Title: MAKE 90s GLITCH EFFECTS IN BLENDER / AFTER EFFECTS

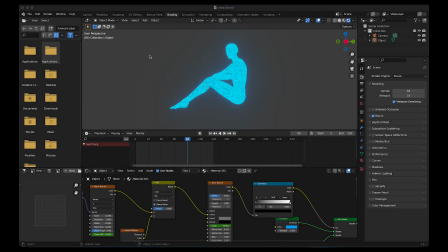[7:25]
i'm going to go back to layout mode i need to render out the entire animation so
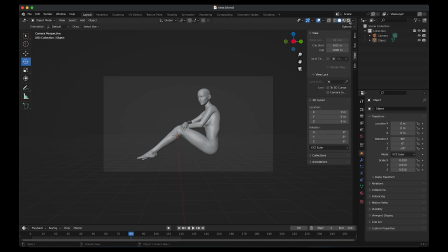[7:31]
that i can import it into after effects click on render preview go
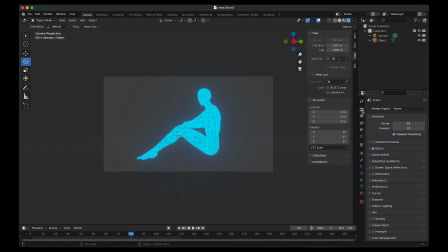[7:36]
to render properties make sure ev selected to remove the background
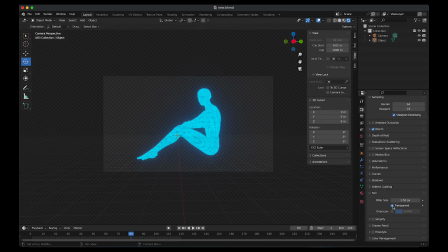[7:41]
go to film i click on transparent go to output properties to export the animation you can see here the frames choose the folder you want to save it in you can change the file format after everything's set up go to render and then choose render animation
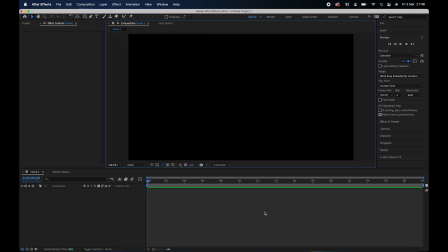[8:00]
now that we're in After Effects we need to import the animation so go to file import file click on the
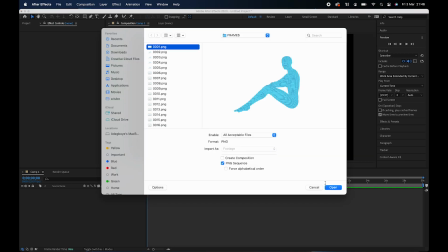[8:12]
first frame make sure png sequence is checked open and then drag that into the composition
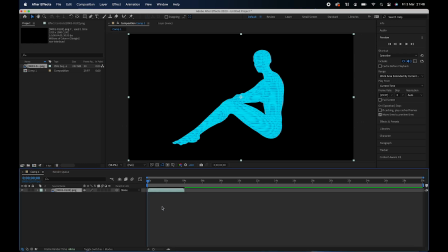[8:22]
next thing I'm going to do is I'm going to apply an effect called signal and an effect called glitch you have to buy these plugins but I definitely do recommend it if you want to create a realistic glitch effect I've attached a link in the description below so as you can see you get like a very old-school fill from it what
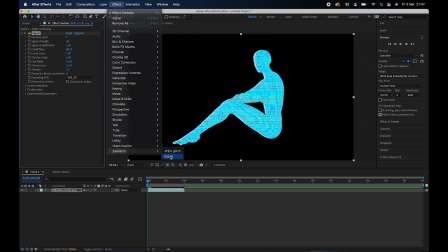[8:42]
i'm going to do is i'm going to actually add another signal effect to make it look even older i'm going to leave all of the default settings i'm also going to add in a jpeg glitch so i'm going to drag this to the top go to compression ratio
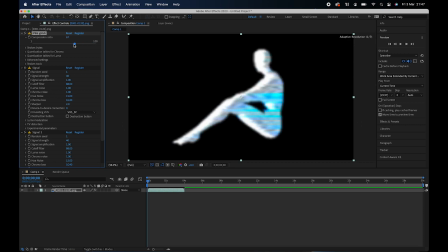[9:00]
and change that to 40 and as you can see the quality starts to decrease which is what we want to do to make the glitch effect look realistic this is the final design I'm going to go ahead and export it
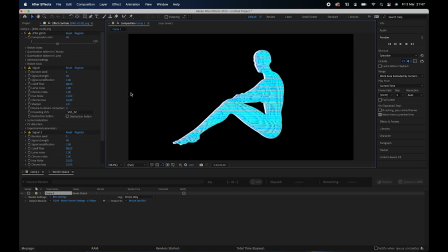[9:15]
go to file export add to render key click on the folder where you want to save it and then click render and this is the final outcome thank you guys for watching and I'll see you in the next video